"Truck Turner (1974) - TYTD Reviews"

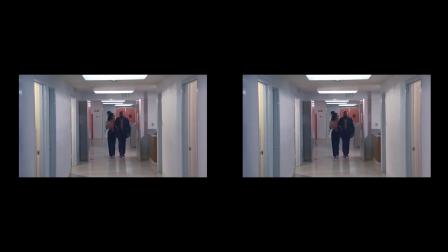The direction here is loose and a touch on the experimental side of things.
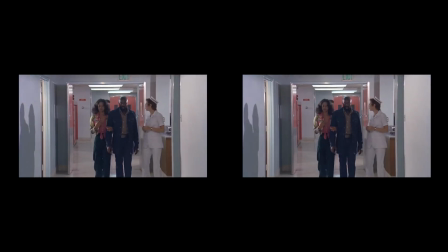The scenes are well shot and well structured in terms of helping to craft a narrative,
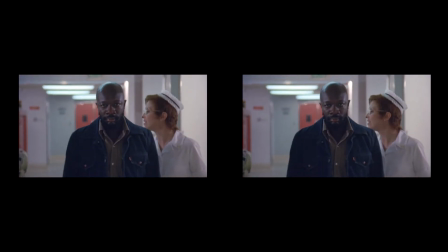but there's also a few moments that do go a little off the beaten path for this genre's filmmaking.
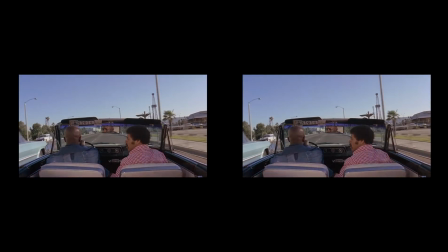The one that sticks in my mind is the shot of Truck and Jerry driving to the army base,
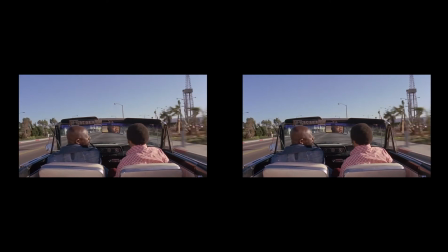where the camera is positioned from the back seat as if we're passengers listening in on their conversation. It's a nice way to treat what otherwise might have been a fairly by-the-numbers exposition piece.
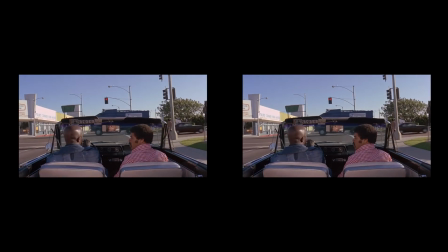There also appear to have been many moments in this film where I found myself thinking, oh, Quentin Tarantino nicked that.
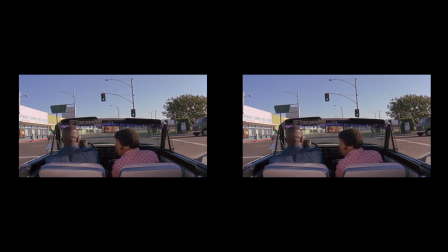There are moments here that are just so blatant like that. In many ways, it's kinda neat seeing where respected directors of today found their source material.
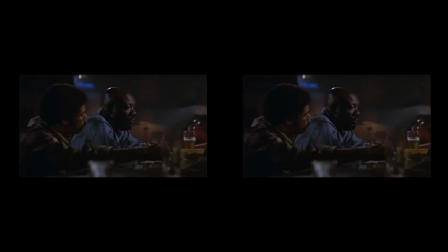They half-inched it from the drive-in. Overall, this is a nice, fluidly directed feature. The cast are all, for the most part, handled with care as they work with their sets and locations, though admittedly some do work better than others. The location work in particular I found was quite high energy,
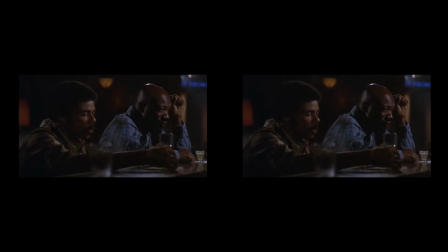and they've really got a knack of seamlessly tying together the location sections and the set sections to create a smooth overall end product.
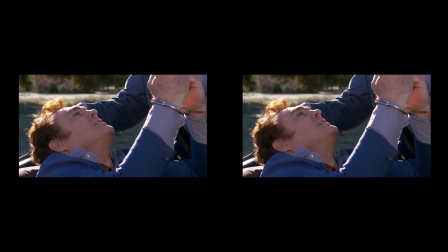If I had any complaints, there's a scene near the beginning where Truck beats up the child molester in a field.
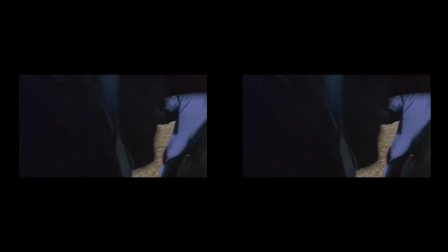It pretty much comes out of nowhere, and while I don't really have an issue with it from a script perspective, it's shot a bit differently to the rest of the film.
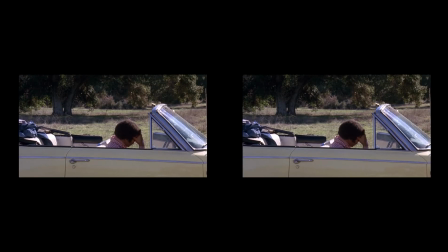There's a lot of handheld shots with wide-angle lenses, and it's all shot very close.
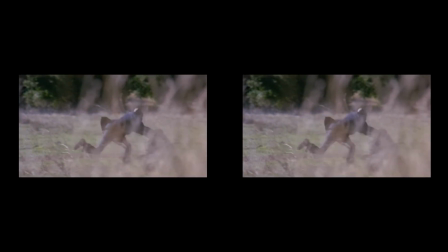It's one of the only, if not the only, sequence that shoots this way.
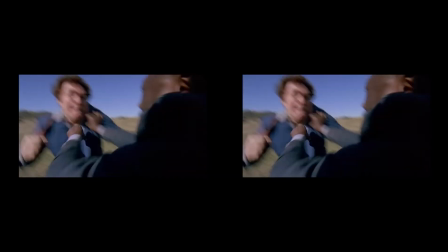And given that the rest of the film is predominantly set on grubby streets or luxury penthouses,
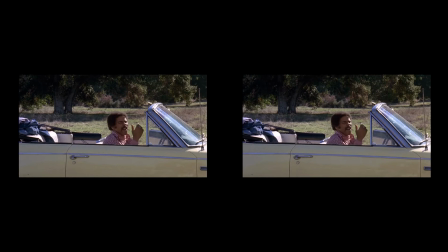the green and open field land is just totally out of place when put into context of the rest of the film's visual style.
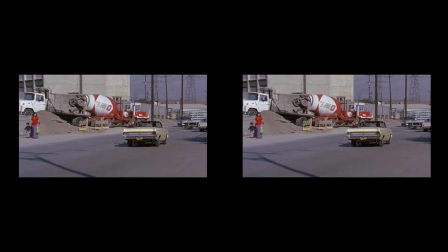It's just odd it being there, and in fairness it could have been trimmed out and it wouldn't have been detrimental to the film's plot.
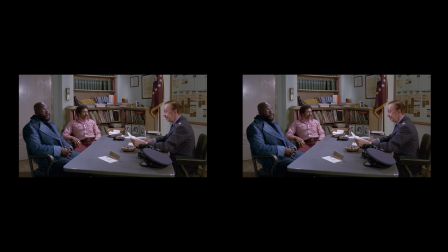I mean, I know why it's there, it's because the diddler got caught too easily, and without it makes it look like he wasn't punished enough. Plus, Truck beating up a diddler establishes him as a big tough hero guy of the picture, despite his flaws.
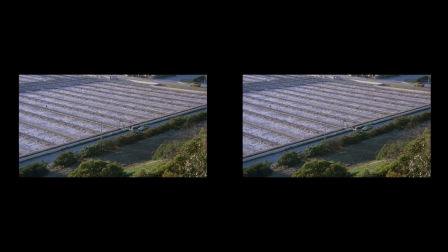Working effortlessly with the direction, the Cine 2 is good and solid.
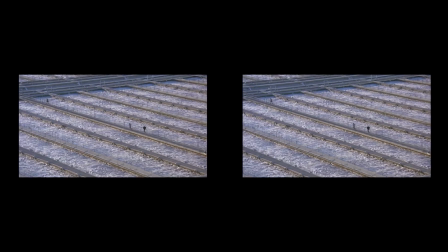While I can't say it's 100% perfect, as there are one or two wobbly shots or sequences where I would have personally approached them slightly differently,
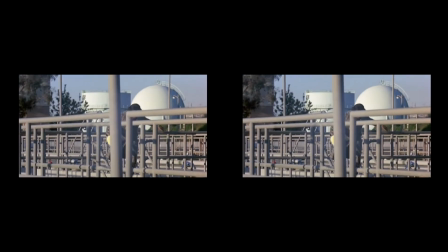unless you're a picky, border snobbish filmy like myself, you won't really notice they're there.
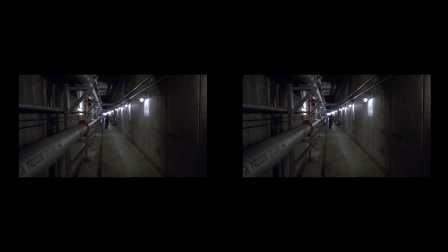Within the context of both cinema at the time and bearing in mind this film's place within the exploitation genre, the Cine's good.
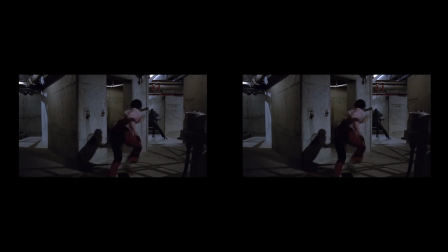I had almost no qualms with it. They pretty much do everything by the book and more often than not use the perfect shot types to marry
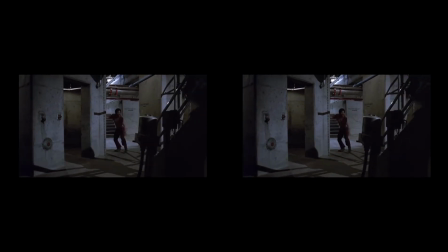up with exactly what's happening on screen in order to really emphasise the character's emotions or delivery.
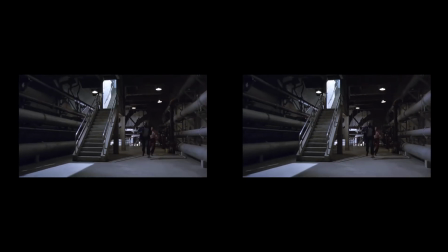While it's not quite as polished as something like Foxy Brown or Coffee,
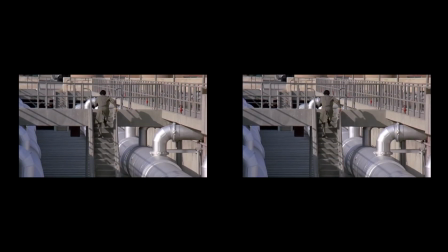it's streets ahead of movies like Dolomite and galaxies away from Death Force in terms of production quality.
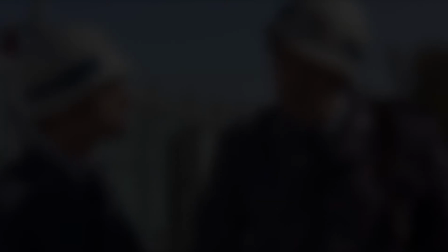And it's a delight to tune out and get engrossed into. Heading up the direction of this feature we have Jonathan Kaplan, and much like the writers,
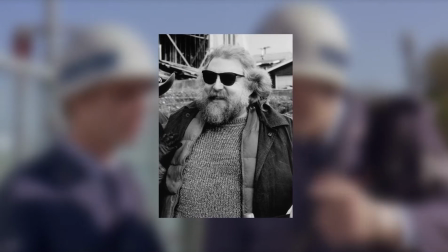his filmography, especially for the time, is crazy for how good this movie has turned out.
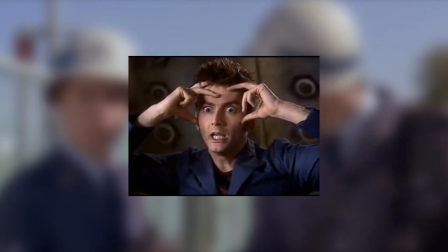He has 38 directing credits and Truck Turner was his 4th feature directing credit,
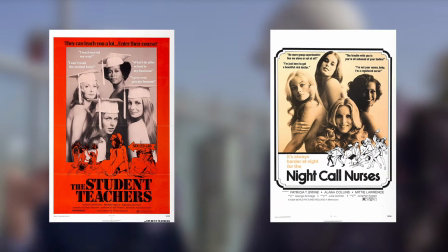and 2 of the 3 before this were softcore porn thrillery type pictures.
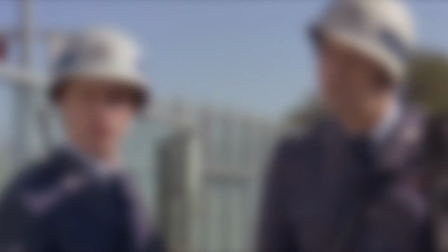Had you told me that he was capable of making something like this movie based purely on what he'd worked on up to this point,
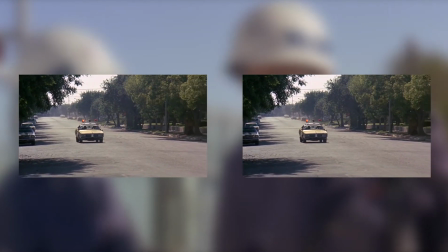I'd have hard passed on watching this before you'd even got to pitch the picture, let alone hearing the script.
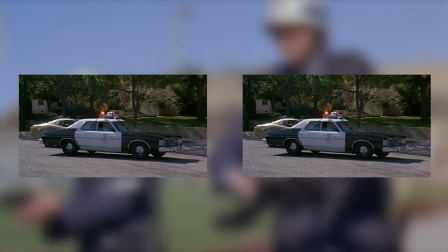But this was really genuinely fantastic to sit and watch here.
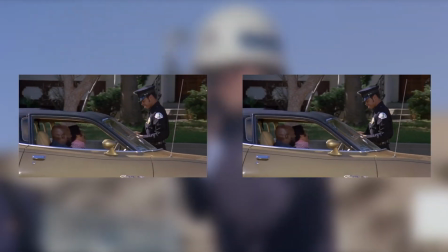Unfortunately, after this production he didn't really work in the genre again, and he only really made a handful more movies before he went into full-time television.
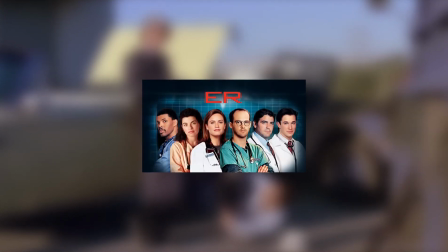His biggest credit there was probably his work for the US medical drama series ER, where he directed almost 110 episodes.